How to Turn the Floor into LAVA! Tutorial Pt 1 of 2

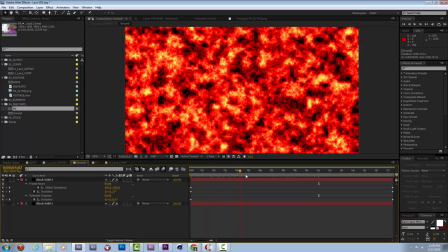[37:13]
It looks like in my pre-comp that flow is moving downward the whole time.
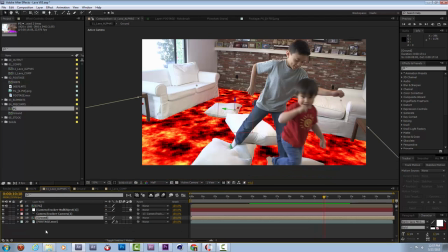[37:20]
And one simple thing I could do just right now is go to my ground plane and rotate it 90 degrees. I'm holding down shift so it snaps to just a 90 degree rotation from where it was,
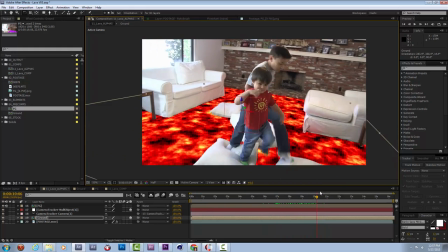[37:32]
and what that should do is it should make it so that flow is coming a little bit toward camera,
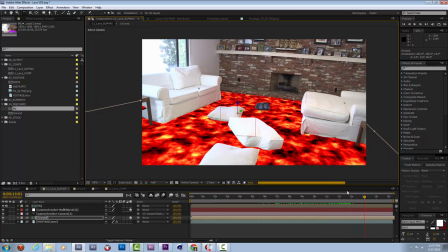[37:37]
and that looks a little bit better. It doesn't make it feel like the tracking is messed up. It just feels a little bit more dynamic and coming toward us, which is kind of cool. So I'm going to go with that for now.
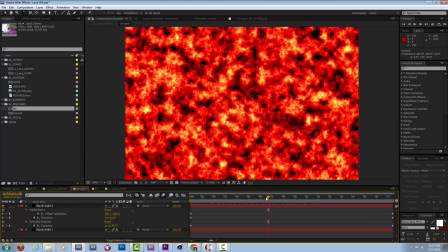[37:49]
In this ground plane, I'm really loving this look of the lava. And as a refresher, it really is just this one layer with a fractal noise on it,
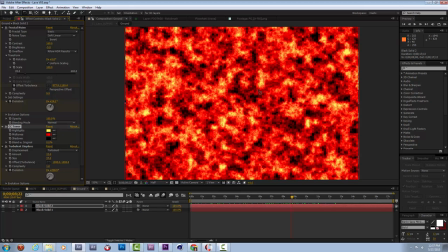[38:01]
a toner effect on it that converts it to these lava-like colors, and a little bit of turbulent displace, all which have a few keyframes throughout to offset the noise, to make it look like it's drifting,
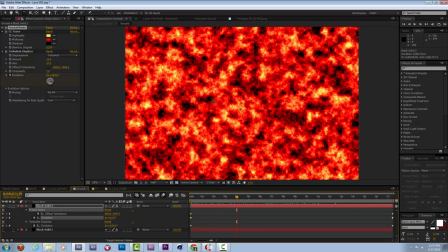[38:14]
some evolution on the noise, so the black patterns and these yellow patterns are all going to be kind of changing subtly over time, not too much, but just a little bit, and then that turbulent displace to give that kind of rolling, liquidy effect, so parts of it are moving faster, parts are moving slower.
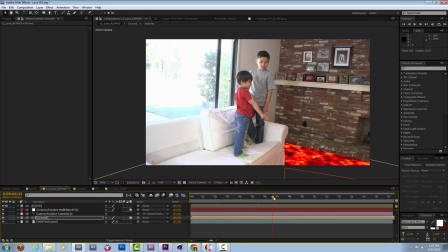[38:32]
So I'm liking all of this stuff. Now I may have mentioned that I always have my autosave settings on at 5 minutes.
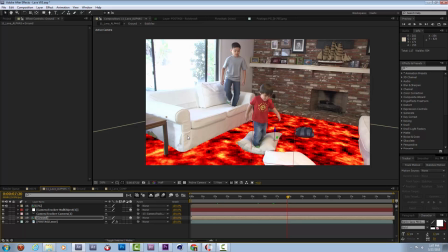[38:38]
It's a little bit often and it's a little bit disruptive to the workflow, but there's a lot that can happen in 5 minutes when you're in After Effects. You might lose a cool setting or something like that. So I have it set as minimally as I can without driving myself crazy.
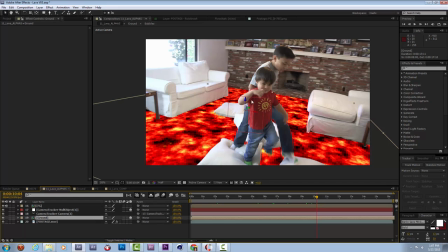[38:53]
Great, now that I have the ground and the foreground in here, I'm going to try to add kind of a glow effect coming from this lava. So one of the great things I can do is I'm going to go to the foreground and I'm going to use some light wrap.
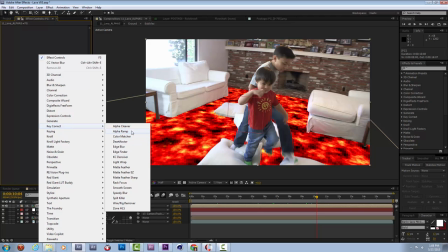[39:10]
It's in key correct. I think this is a, this may have come with the key light suite or the Primat keying suite, light wrap effect.
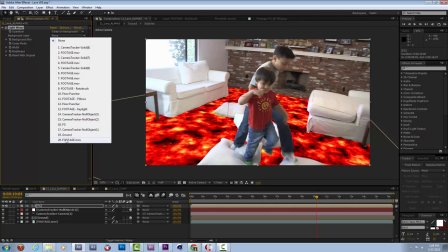[39:25]
And what that'll do is if I set the background layer to be the ground plane and I turn this up,
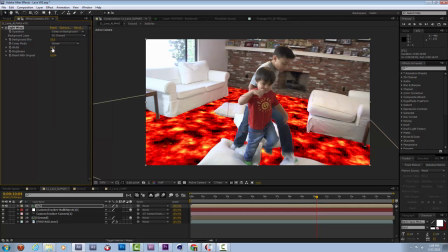[39:33]
I'll turn the width up so you can see what's happening. It's adding this kind of wrap around the characters and around the bottom of the couch and everything, If I turn up the brightness, you'll really be able to see it. So it basically just adds this little thing around them, which is kind of silly.
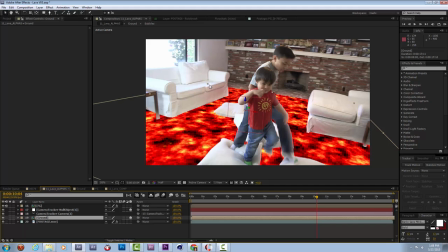[39:53]
Now, right now, the ground plane is a 3D layer, so it's actually not properly getting wrapped to the characters where it is in space. It's imagining that the ground is set flat and behind them and wrapping color around that way.
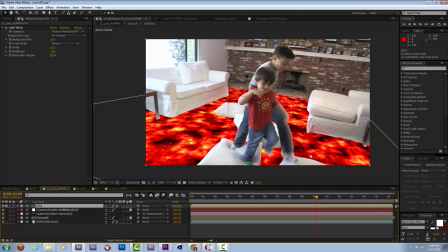[40:09]
Now, normally I would have to pre-comp the ground plane so it would be a one-to-one match for the screen resolution so the correct color will wrap around, but really all of it is pretty much just this red color,
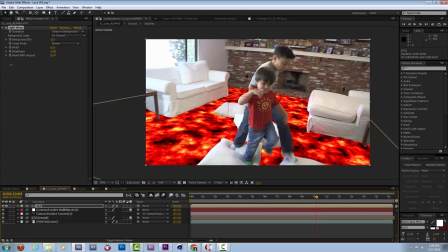[40:24]
so I'm not going to really worry about that. I'm going to turn it back down to make the comp mode add.
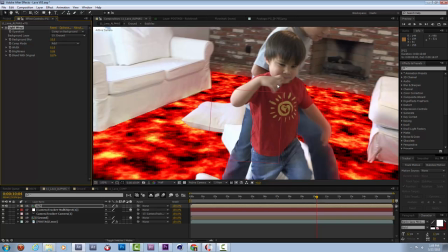[40:32]
You'll see it's starting to add this little red glow in front of some of the characters, which is nice.
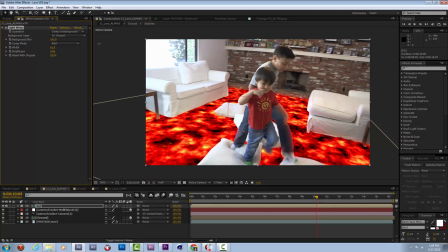[40:38]
I can blur the background so it's blending all of that red together. You'll see when I turn this on and off that it's adding this little bit of glow here and there. And that's great. The next thing I can do is I'm going to make a duplicate of this ground layer.
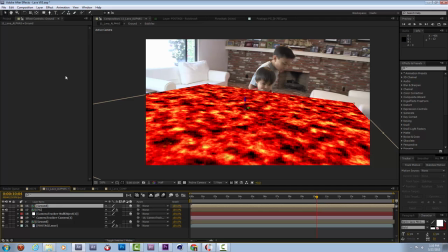[40:59]
I'll move it up to the top just so you can see this whole area here. And if I convert this to a adjustment layer,
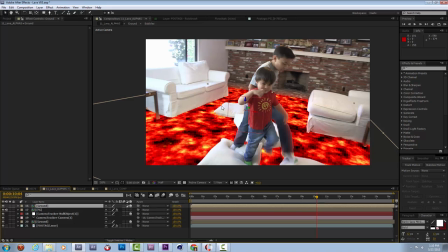[41:07]
what happens is it's still this 3D layer, but it becomes invisible because right now it's just an invisible 3D adjustment layer.
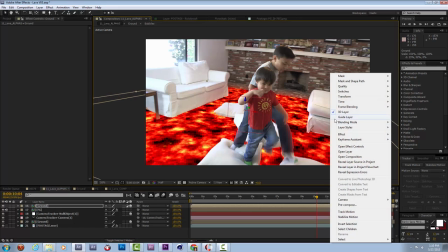[41:17]
I'm going to scale it up a little bit, and then on it I'm going to generate a glow,
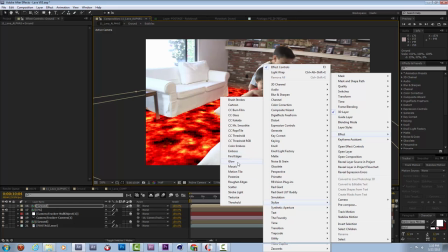[41:22]
or I'm going to stylize glow. And this is kind of fun.
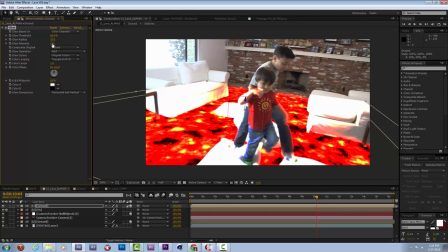[41:29]
It's going to make it so all of this stuff can have a cool glow effect to it. I'm going to turn up the radius of the glow so you can just see that red bleeding out over everything a little bit.
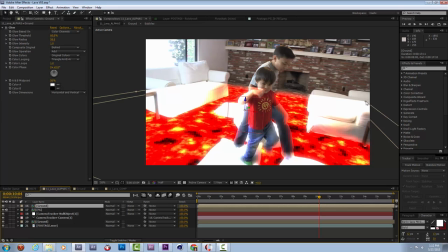[41:44]
So this glow is kind of neat, and it's right here kind of coming from this plane,
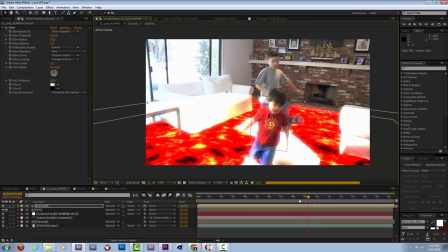[41:49]
which is nice because that means it'll track through and just glow where I want it to.
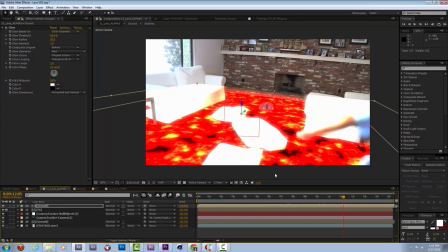[41:54]
It's obviously grabbing the couches and the pillows and making them look crazy hot.
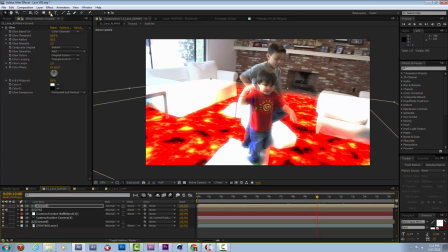[41:59]
So I don't need that. So I'm going to try doing this.
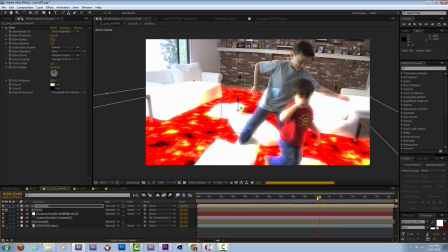[42:03]
I'm going to go to kind of one of my mid-ground framings where I can just draw
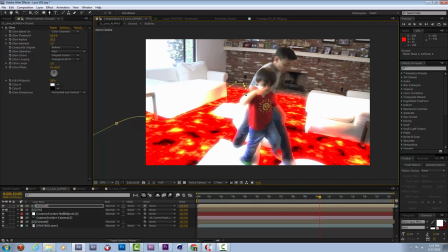[42:10]
right on it the areas that I really want the glow to be happening.
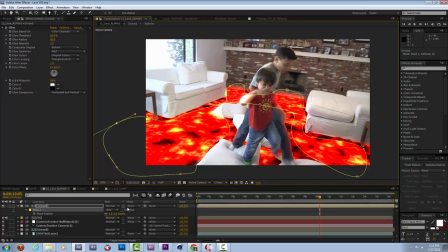[42:23]
And now I can just feather that out a bunch. And now you get this little bit of glow back there, some glow throughout.
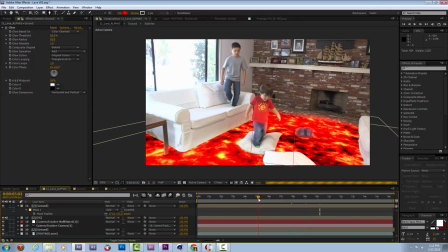[42:37]
And obviously that mask shape
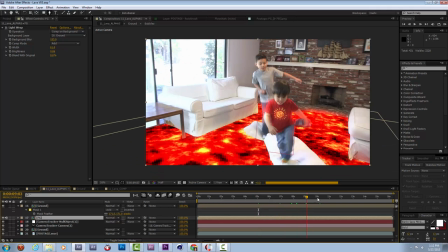[42:40]
wasn't very precise, but you'll see that it kind of tracks through in a 3D way, which is kind of nice.
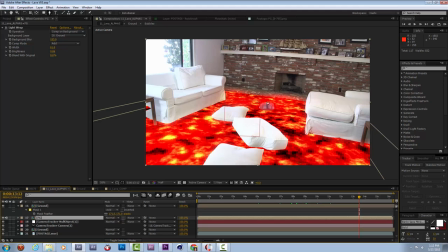[42:47]
Just adds a little bit of glow and hot stuff around that pillow, some of these other areas. And if I wanted to, I could even have that mask path kind of change throughout.
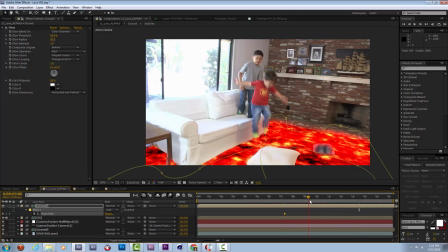[42:59]
So looks like I set it originally around here.
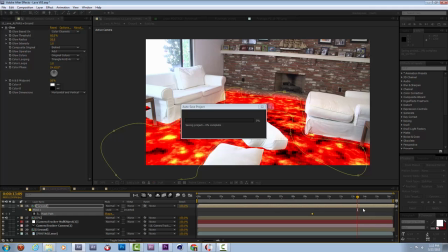[43:06]
So I can leave that key in that vicinity and then go to the end of it and adjust the mask to expand to more places.
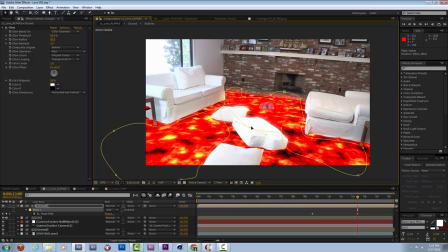[43:14]
I'm still trying to avoid these pillows because it makes them look like they're heavenly bodies or something like that. But I'll keep it kind of tight to the bottom of the couch and doing some other stuff like that. And then one thing I think that'll help this overall scene, it's getting a little bit hot where these pillows are.
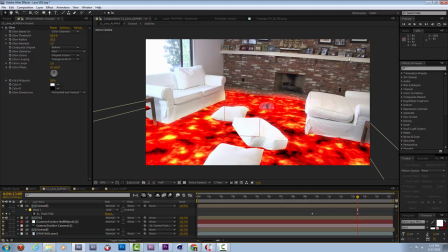[43:33]
These couches are white, so everything looks a little bit too bright and happy up here,
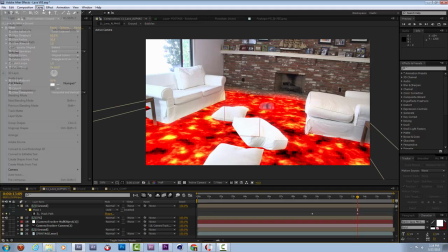[43:38]
but so hot down here, that I'm going to add an adjustment layer from the top.
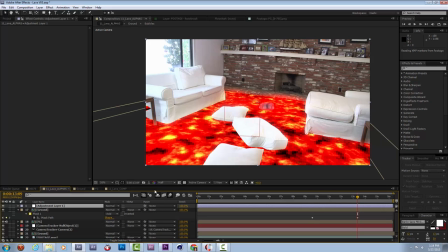[43:43]
I'm going to turn this into a 3D layer. I'm going to click my toggle mode so I can switch to 3D. It's going to align it, if you'll recall, with that bottom corner of that couch.
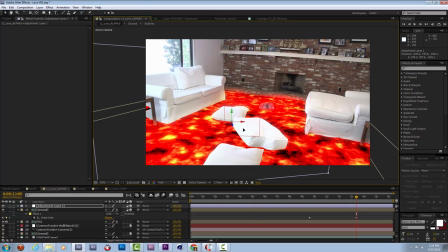[43:55]
I'm going to rotate it and bring it forward in space, so it's sort of this adjustment layer that's sort of aligned with the middle of the room. You'll see as I scroll through now,
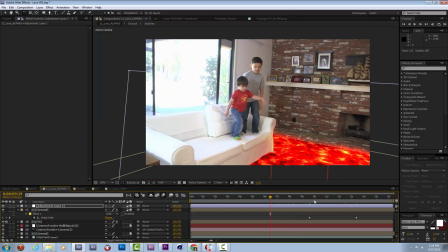[44:08]
this 3D adjustment layer sort of has its roots right in the middle of the room and kind of keeps itself there, which is nice.
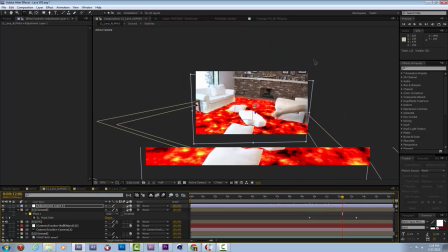[44:17]
So that means that if I make it a little bit extra big,
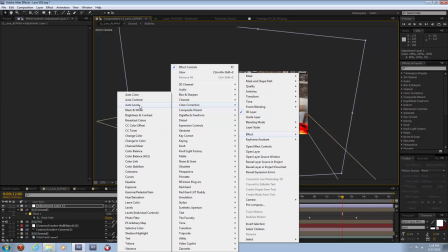[44:22]
I can say color correction. Let's use the toner here again.
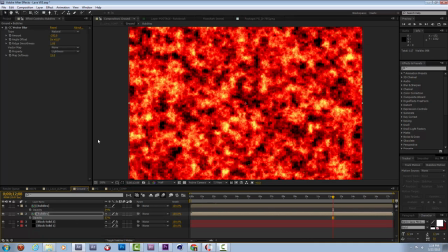[44:28]
I'm going to go ahead and steal the toner from my ground plane way back here.
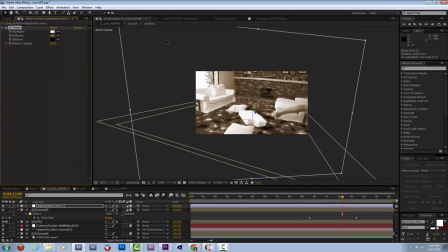[44:34]
Highlight that, copy the colors, bring it back in, and paste them on here. It gives the whole room this terrible red look.
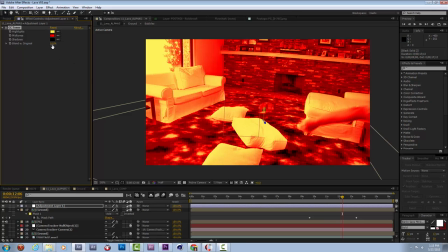[44:42]
Now I don't need all of that red. I can just have it blend in with the original a little bit.
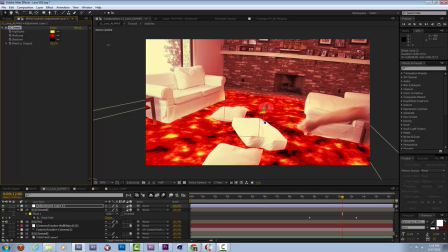[44:46]
So I'm going to blend it in so my whole room is turning to this red color. Only about that much.
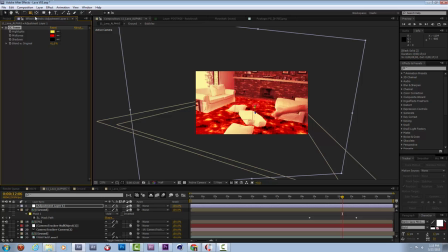[44:57]
And then the reason I made that 3D is so I can add a mask here. And now I can feather this mask.
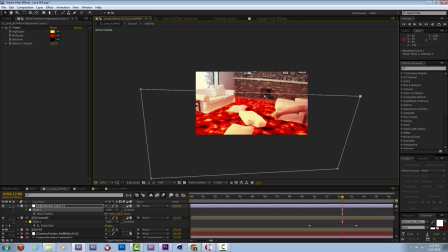[45:13]
And what this is going to allow me to do is the whole room will have sort of this red glow going upward.
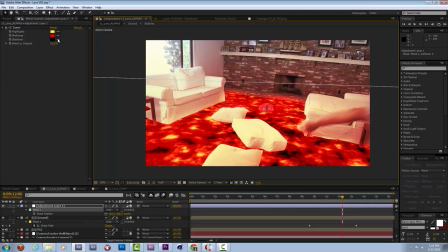[45:23]
I'm going to adjust these toner values a little bit.